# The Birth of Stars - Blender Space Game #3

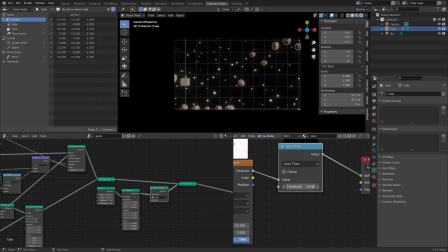The value here is not only going to be the size of the stars, but it's also going to dictate how many stars we have, because if some of them are too small, they're going to kind of get blipped off of existence. So pick a star density that you like. You can also kind of change the positioning of these and also kind of the roundness of them.
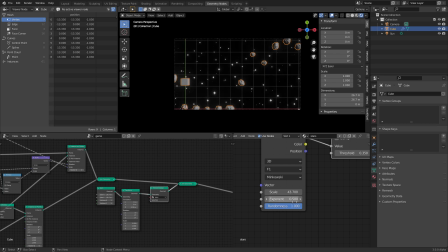Don't want to do that, though. Pick the thing, and that's just going to be there.
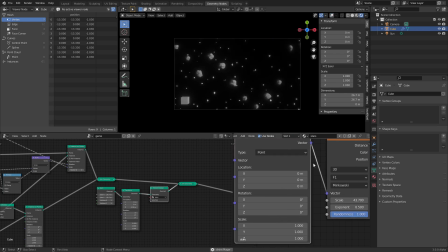It's a nice little background, but we want this to animate because it's going to feel more dynamic. So use texture coordinates, you animate on the x-axis, it's a good deal.
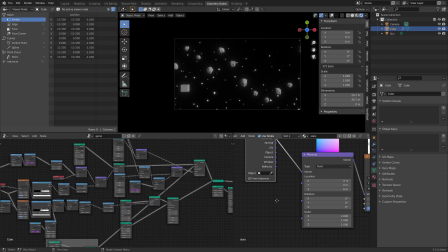So just like we were kind of animating using the index for this asteroid generator thing, let's also animate these coordinates. So I'm thinking we combine x, y, z. We only want to control the x-axis, so we use some math for that.
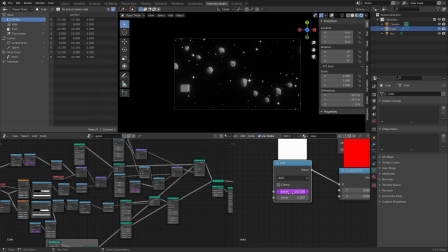And we're going to animate over time. So hash frame divided by some number. Is this too fast? That is too fast. Divide by 10? No. 100? That's kind of too fast. 200? There we go. That's exactly what we want.
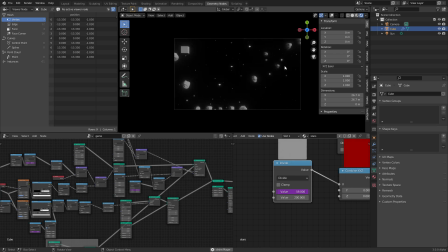And maybe there's a point to having multiple layers with different like parallaxes, but I'm lazy. So how about no instead of that? So we have stars.
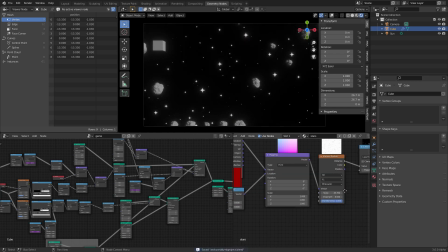We could also like add in like a second layer of animation by changing the scale.
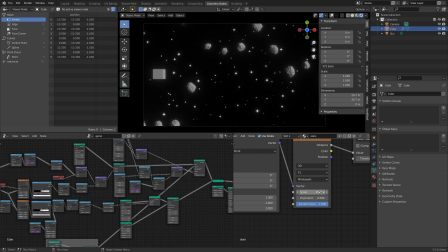Would that look cool? If this, yeah, I don't think I even did that for the original. Well, let's do some of that. Could I just reuse this? Will that look good? Let's find out. No.
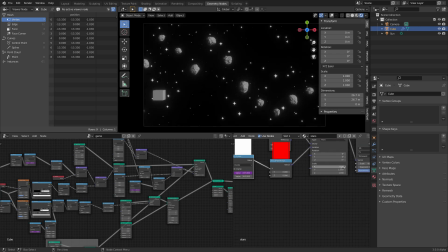Why does it not look good? Oh, because it should be some number and then we add some amount. Okay, let's try that. So it starts off at 45. I'm figuring this out alongside you. Why not? Is this a tutorial or is this me just explaining? We have 45 and we add some amount.
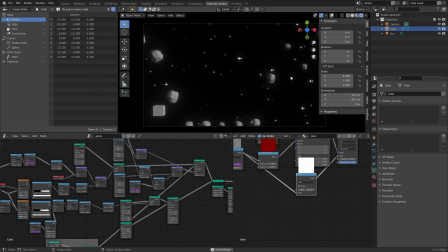Yeah, and that adds some like twinkling to the stars, does it not? That looks cool.
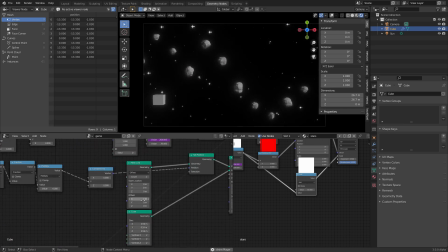One thing that was bothering me, by the way, is this cube's still too big. Yes, the cube's going to be a ship, but for now, let's just make it tinier. Tiny little cube. Yeah, now it's really looking like a video game. So I'm just going to look at this for a while, making sure that it looks very space-like.
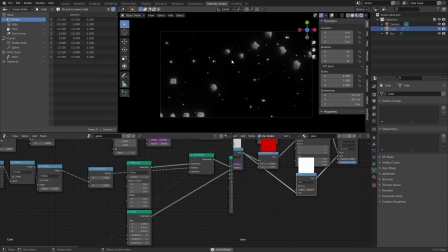I mean, you can give this... there's an argument to maybe adding a material to the asteroids to add in a second layer of bump or something, just so it's more visually interesting, but I kind of like the way this looks currently.
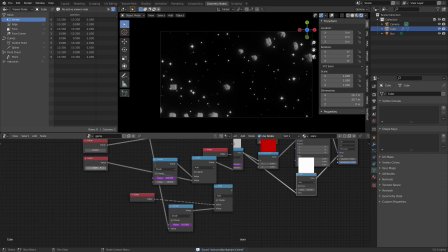Although I'm getting bored of the very same seed, so let's like go back to like the first seed. Yeah. Wow, that's a bad seed. It starts off being very chaotic. Yeah, okay, cool. We made it look good. I guess we should make a ship or something, right?